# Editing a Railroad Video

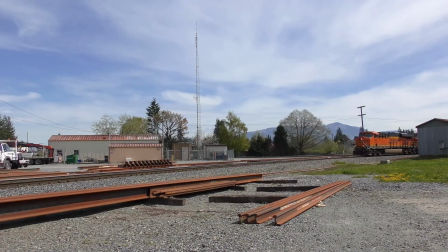2s
Going trackside is certainly the best part of making train videos, but the editing process is also very interesting to me. I love the creativity involved in telling a story, especially if it's only a few minutes long.
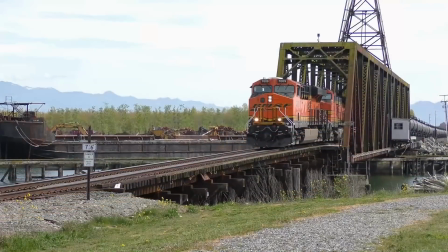15s
I use Corel Video Studio X8 Pro only because I've used Corel for years and I'm too lazy to learn Adobe Premiere.
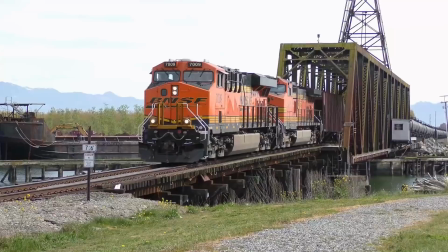22s
If I used a Mac, I'd use Final Cut Pro. Railroad videos aren't that complicated and don't require special effects.
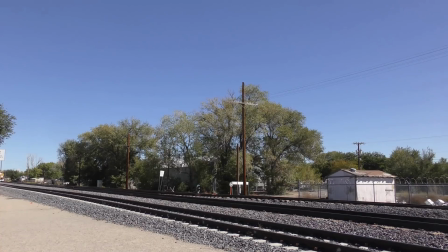30s
In fact, I make it a point to avoid distracting titles and transitions. In this second video about making train videos, I'm going to discuss how I edit my video. As you know, I generally shoot with two cameras, so the editing process is more complicated.
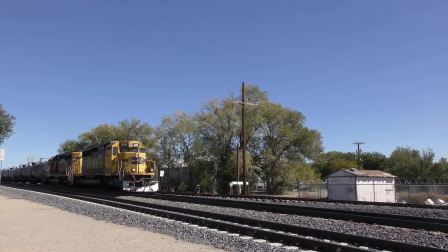45s
In this first segment, however, I'm going to edit just a single camera view, the simplest video there is to edit.
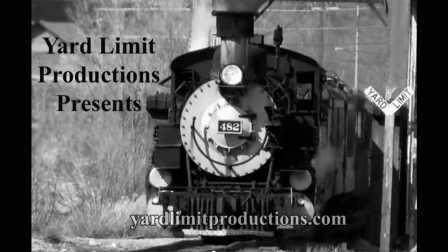54s
I have used a 30-second intro, but I quickly stopped using it because it bored even me. I know some producers use 30-second intros, but I skip over them. If you've seen it once, you never want to see it again.
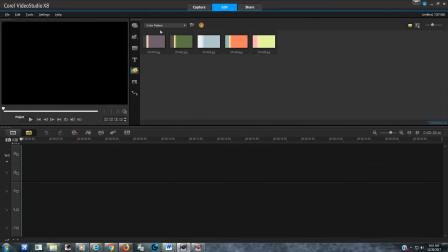69s
After putting the color panel in the beginning, I load the video into the timeline. I clip it on either end to the length that I want.
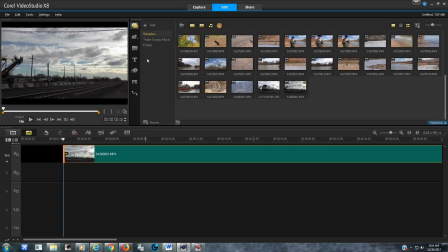76s
I always start my camera well before the train arrives and stop it well after the train has departed.
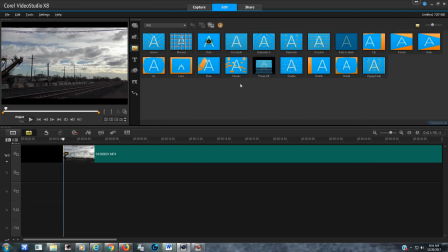82s
That eliminates handling noise and movements from starting and stopping the camcorder.
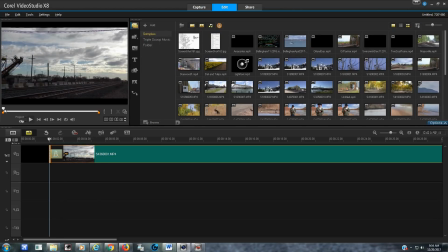87s
I put a crossfade transition between the color panel and the video.
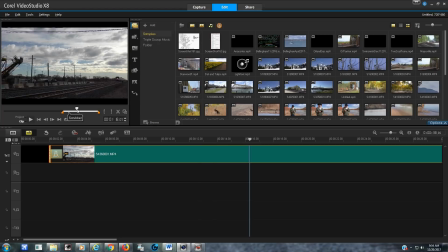105s
This first scene is the Amtrak Southwest chief going through Bernalillo, New Mexico. Notice that I used the tripod, composed the scene, and then I left it alone. In retrospect, I got the power lines in the top of the frame, which I try to avoid.
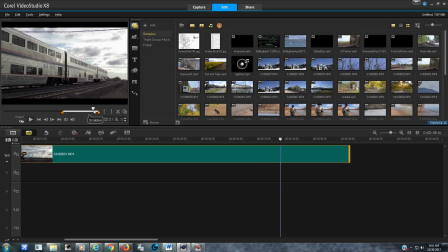119s
The lighting is a bit more backlit than I like, but with the sun so far south at the end of the fall, there's not much to be done about that. I also increased the saturation a bit to give the colors just a little more pop.
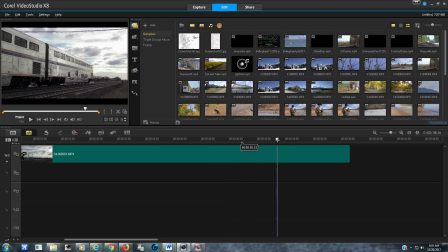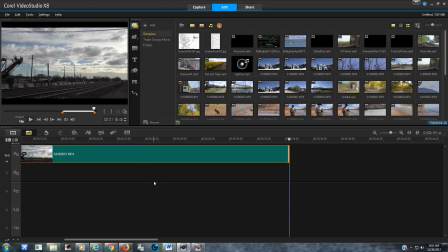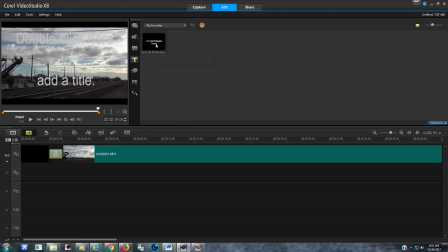159s
Next, I insert the standard title that I use, Yard Limit Productions Presents.
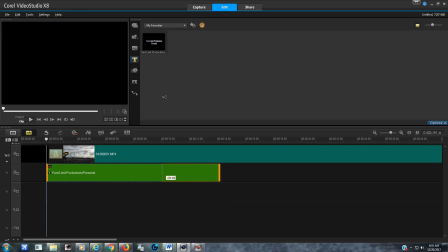164s
This video can have different titles for each train if there is more than one train, but in this case,
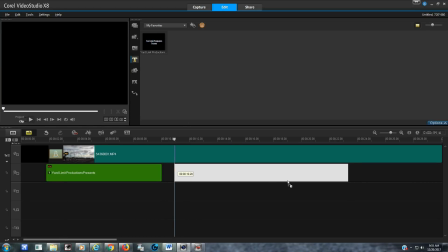170s
I'm just going to use this one title for the whole video, Editing a Railroad Video.
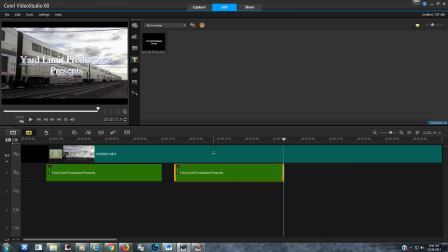After I put the title in the timeline, I adjust the video clip so that the title never covers up the train.